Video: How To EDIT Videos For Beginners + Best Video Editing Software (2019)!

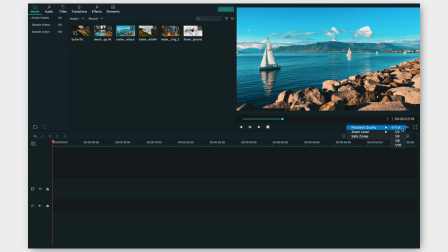4:12 And you can also select the playback level in case your laptop is lagging or anything of that sort.
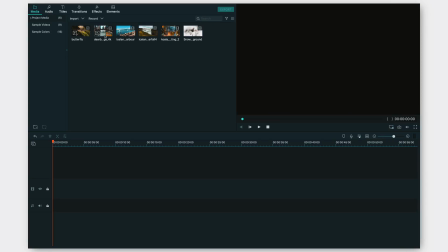4:17 Now, the first thing that I want to try out is go ahead and drop a certain footage. So for example, if I want to drop this into the timeline, the resolution that's currently match to media, let's just match to media.
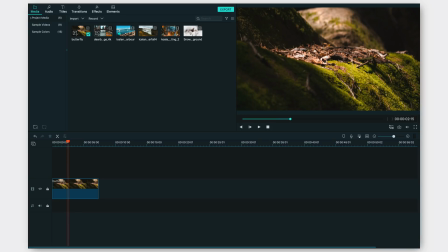4:28 And you can see when we play that back, it looks really, really good, but it doesn't look that good because I think the playback level should be full.
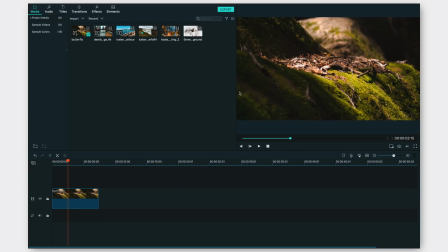4:37 However, let's just increase the size of this a bit so it looks much better.
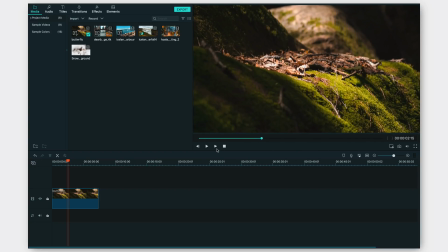4:42 There we go. Now let's play it. And as you can see that the playback quality is a bit low, but it only makes sense for a seamless and easier video editing.
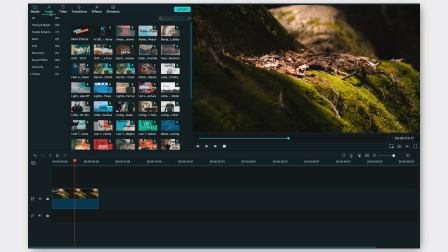4:56 So the first thing that we're going to be looking at is the audio section.
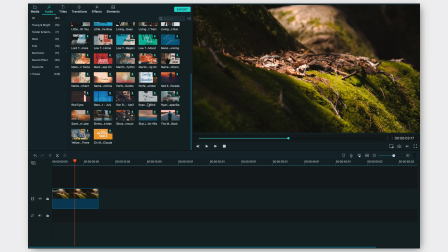4:59 So once you click on that, you can see there is a ton of background music that these guys have for absolutely free.
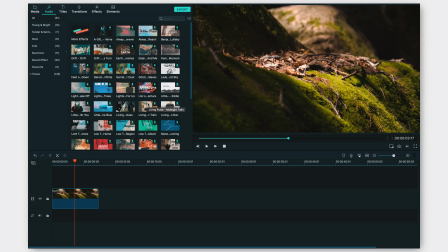5:05 So you don't have to go to YouTube or go to any other third party website to look for background music.
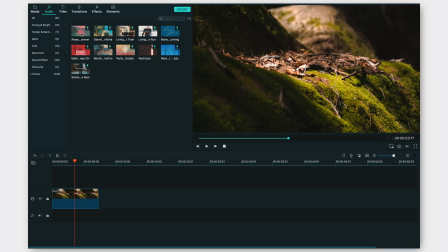5:11 You can go ahead and select any kind of mood, whether rock or folk or electronic, and go ahead and download that music up. So for example, if I click on this download icon, it's most probably going to download the song. And once it is downloaded, you can go ahead and drop the background music over here.
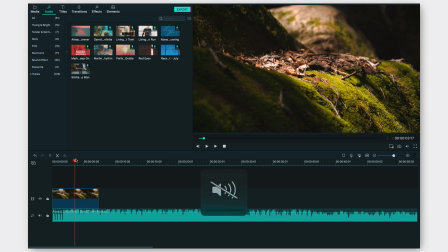5:29 Now, since I'm recording a voiceover, I will be muting it, but just so you guys understand how the app or the application works, I'll be leaving the audio track with the song. So this is how the timeline appears to be right now, with the footage over here and the audio file over here.
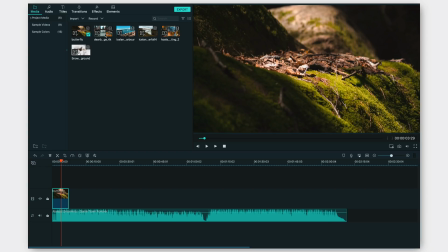5:47 Now, let's just go ahead and go and add another footage, something like the koala singing over here. So let's just see how that looks. Let's just quickly go ahead and play through the footage, and we can see that it looks pretty damn good, to be honest.
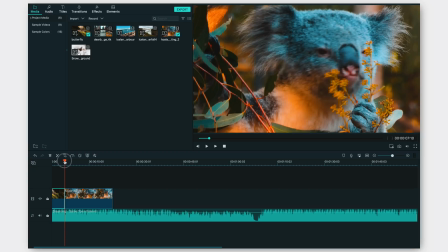6:04 So what we're gonna do is add a transition in between these two files,
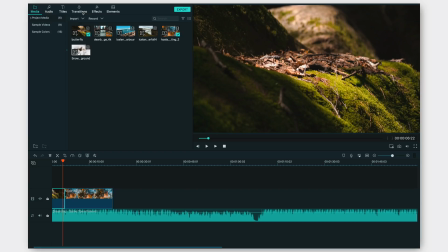6:08 so the cut doesn't look very, very weird and you know, forced. So we go to transitions, and they've also added a lot of new different transitions, as you guys can see. Now, I always go for the 3D ones or the speed blur ones, which looks really good. So let me just show you.
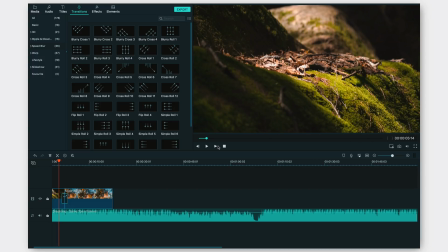6:25 Let's just add a blurry cross one to this, and it adds kind of like a whoosh transition, if that makes any sense to you guys, as you can see.
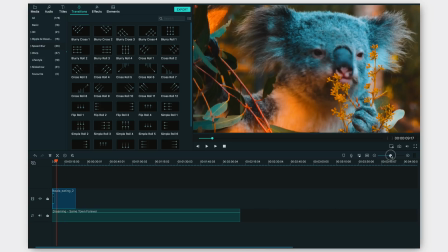6:33 And it adds this sort of motion blurry camera movement, which looks cinematic in my opinion. So there are also tons of transitions, and essentially the amount of assets that Filmora has on its own is absolutely crazy.
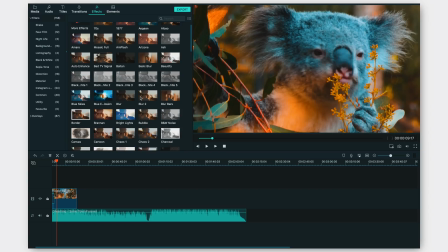6:47 I mean, I've never seen this much of asset inbuilt without having to download something else inside a video editing software.
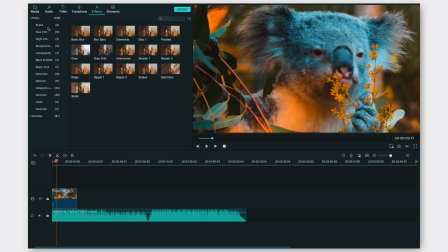6:54 Then you can also go ahead and add a for film or a nightlife, basically different types of filters on top of your videos if you want to. And let's just go ahead and select something extremely cinematic, such as the 70s vibe or anything of that sort.
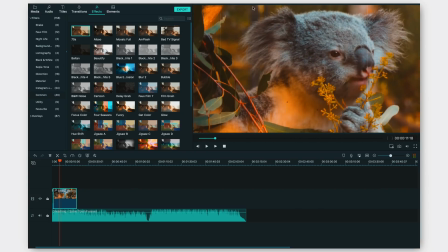7:10 You go ahead and see that this is the color vibe that we have before and after, and you can see it adds that film grain, so it makes it look like a vintage video. Really, really cool and really, really nice looking. So what we want to do next is go ahead and check out the elements section,
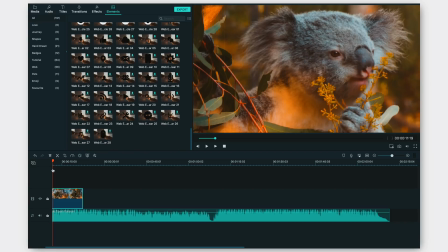7:25 where you can add different kinds of elements such as stickers and arrows and callouts and all of that good stuff.
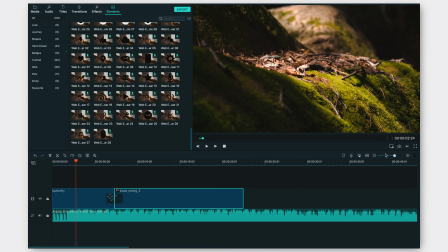7:31 Now, doing all of this does not take a lot of time at all, considering the fact that this is a very simple application to use. However, you can go ahead and, you know, delete certain kinds of footage.
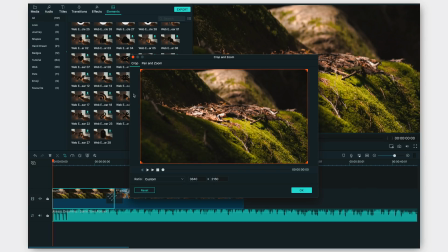7:43 You can crop it. For example, I want to select it and I want to crop it.
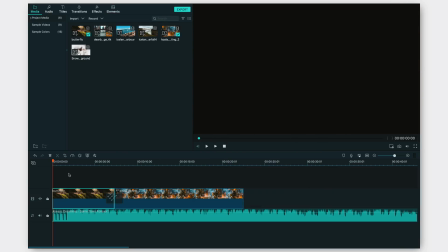7:47 You can go ahead and crop it and select the aspect ratio as well as the resolution and all of that good stuff.
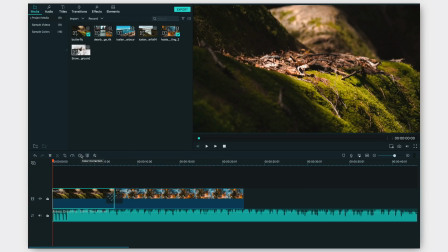7:52 You can also slow it down or speed it up if you're trying to create a sort of a speed ramp kind of an effect.
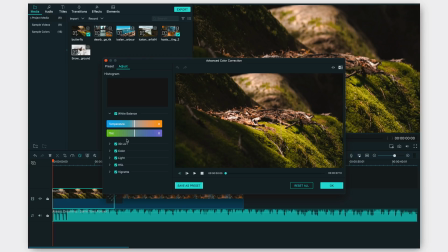7:59 And you also have options for color correction, where you can go ahead and insert a LUT or an LUT, which I hope you guys know is basically a lookup table where you can add that famous teal and orange look. You can also go ahead into each section and adjust the exposure. Also follow the histogram over here for better controls.